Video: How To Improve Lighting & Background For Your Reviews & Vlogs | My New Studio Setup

Hi everyone, I don't usually do this vlog type of videos, but I wanted to share my new studio setup for my reviews with you guys, show you how I achieved this lighting and this low-key look at a very low budget, and hopefully this will give you some ideas about how you can set up your own setups for your reviews, vlogs or tutorials. So let me now show you around. I'll use my little Sony 5N in this genie cage to give you a tour.
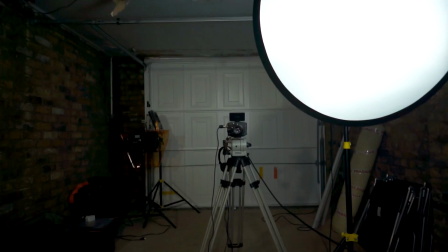0:40 So you might have been wondering what this place is, and as you can see just behind the camera there's a garage door.
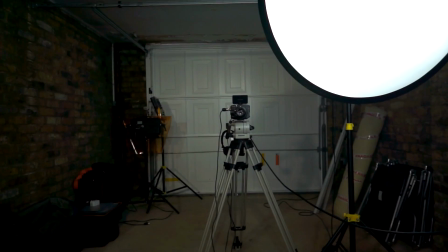0:46 So this is actually a garage. So let's start from the nearest thing to me.
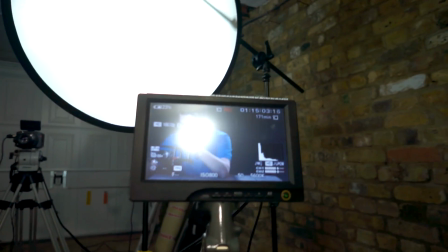0:51 This is a monitor.
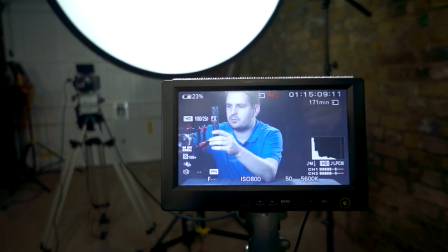0:54 It's just an old Lilliput 7-inch monitor with HDMI input.
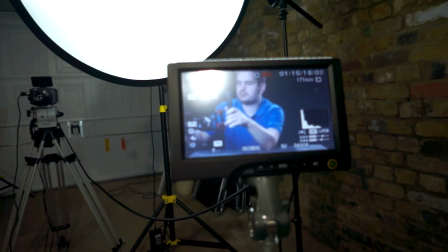1:02 I hook up my Sony FS100 to this, and I can basically see what's been filmed.
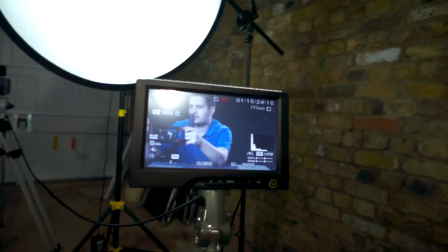1:11 It really helps me with the framing and just checking the focus and everything.
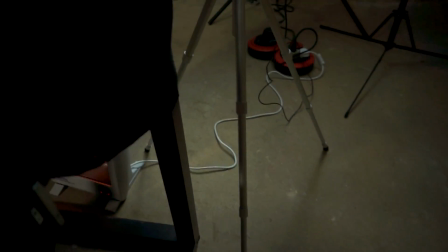1:15 It's mounted onto a very old photo tripod.
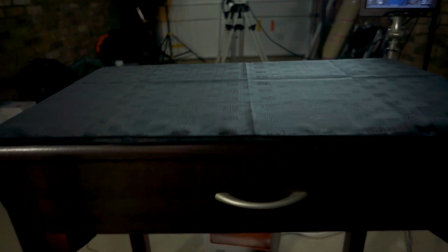1:21 It does the job for that kind of thing. And I'm sat just behind a very simple old table,
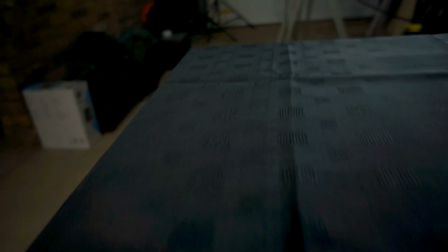1:29 and I bought some black tablecloth for it.
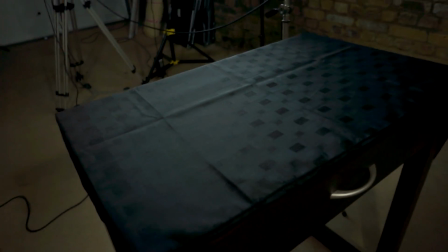1:33 I'm not really a big fan of this particular tablecloth because it's very reflective, so I'll change that sooner or later,
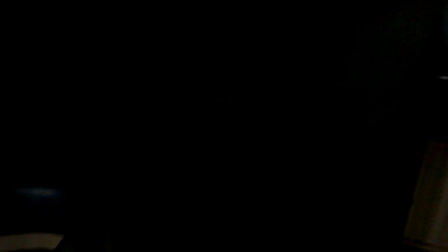1:42 but I will do a job for now. And behind me you can see
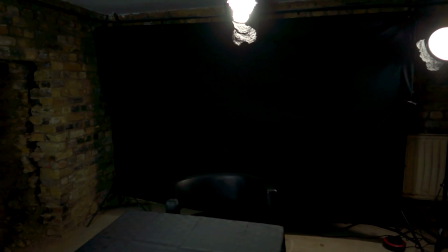1:50 a backdrop cloth that I got on eBay very cheaply.
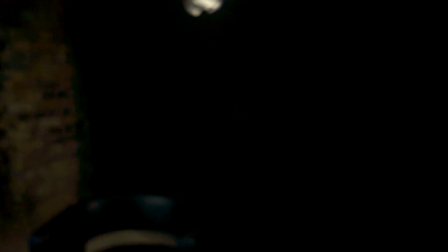1:56 I'll put some links in the description bar and also into a blog post on my website,
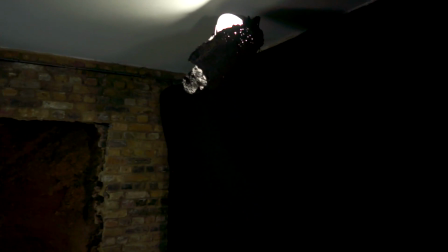2:03 so you will be able to find all of these items and hopefully use them yourself.
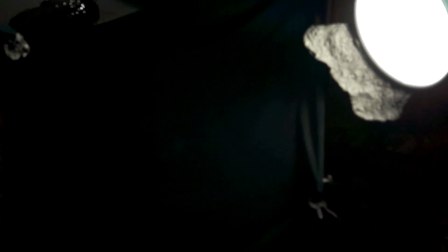2:09 Let me just increase the brightness a bit so you can see what's happening.
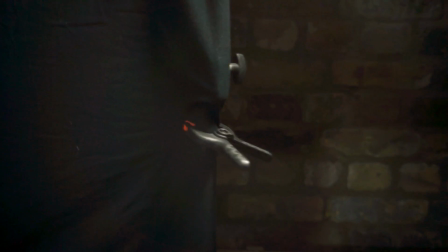2:15 Okay, so I've used this very cheap plastic clips to clip this on
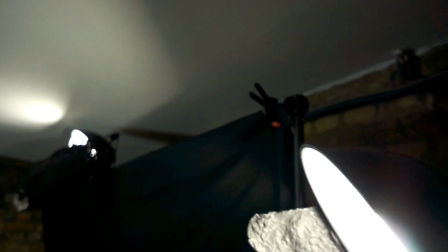2:24 to two stands, lighting stands, and on the top I bought an extending pole,
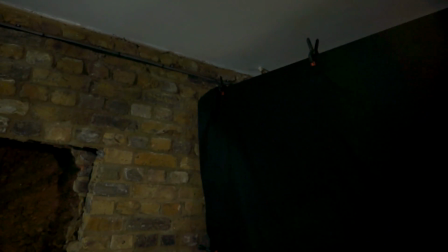2:33 also very cheap, that you mount on the lighting stands.
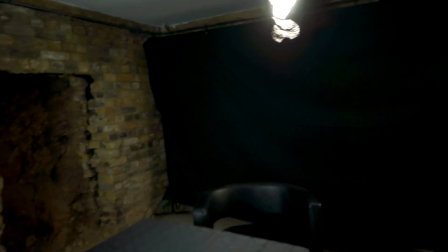2:38 So this whole setup ended up costing me just about
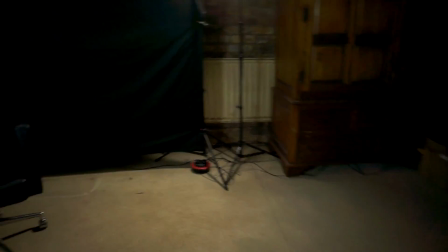2:43 $30–40 because I already had cheap lighting stands and only had to buy the cloth and the pole on the top
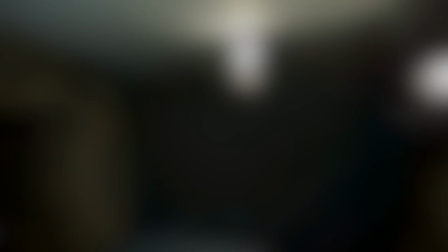2:50 and some very cheap plastic clips. Regarding the lighting that you can see here
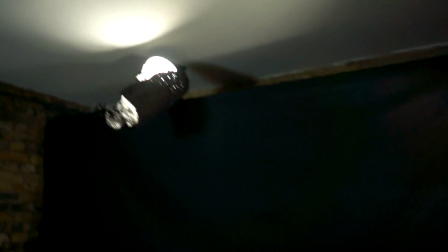2:56 above the backdrop and next to it are the two very simple, very cheap dish lights that I had for a long time,
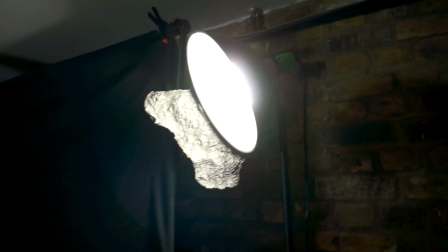3:05 but I'll try to find some on eBay and put some links for you guys so you can check similar lights out.
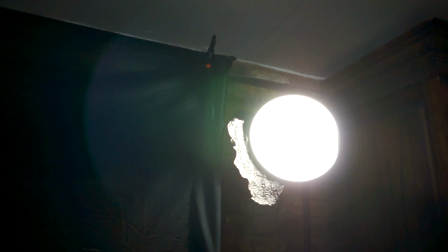3:13 They are not powerful enough to be key lights, but they are perfect for backlighting.
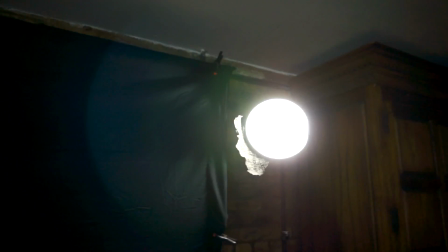3:18 This to create a nice separation from the background.
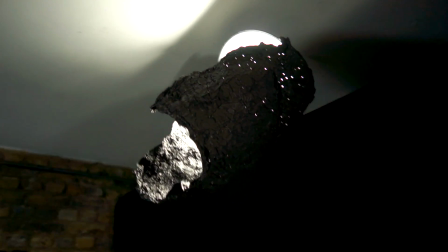3:21 I've used some black wrap around this light just behind me
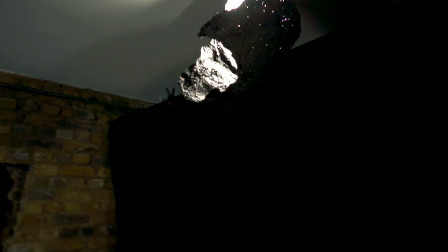3:29 to minimize the spill onto a backdrop, because I want to keep the backdrop as dark as possible.
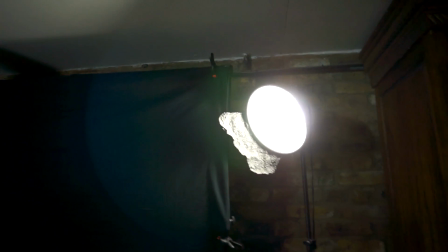3:35 And the side light is also acts a bit as a backlight, but coming a bit from the side,
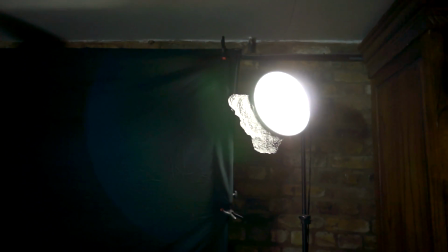3:43 hitting my face, adding some highlights to the face. Let's move to the front.
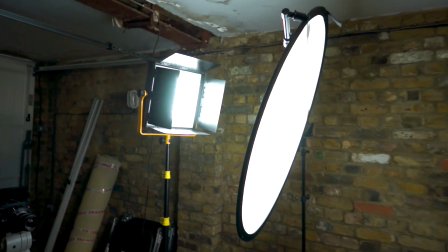3:50 And at the front I have just one light blasting through a diffuser,
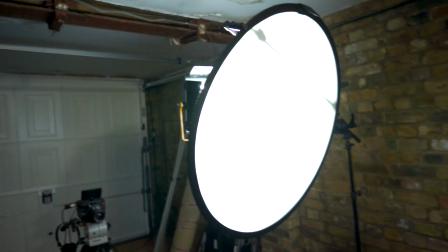3:55 which is basically just 5-in-1 reflector,
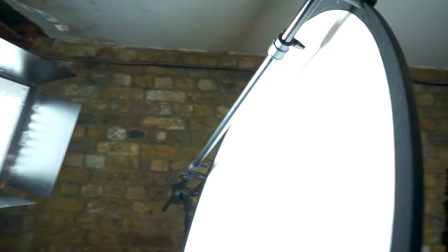3:59 some of the cheapest ones you can get, mounted on a very cheap boom stand, also found cheaply on eBay.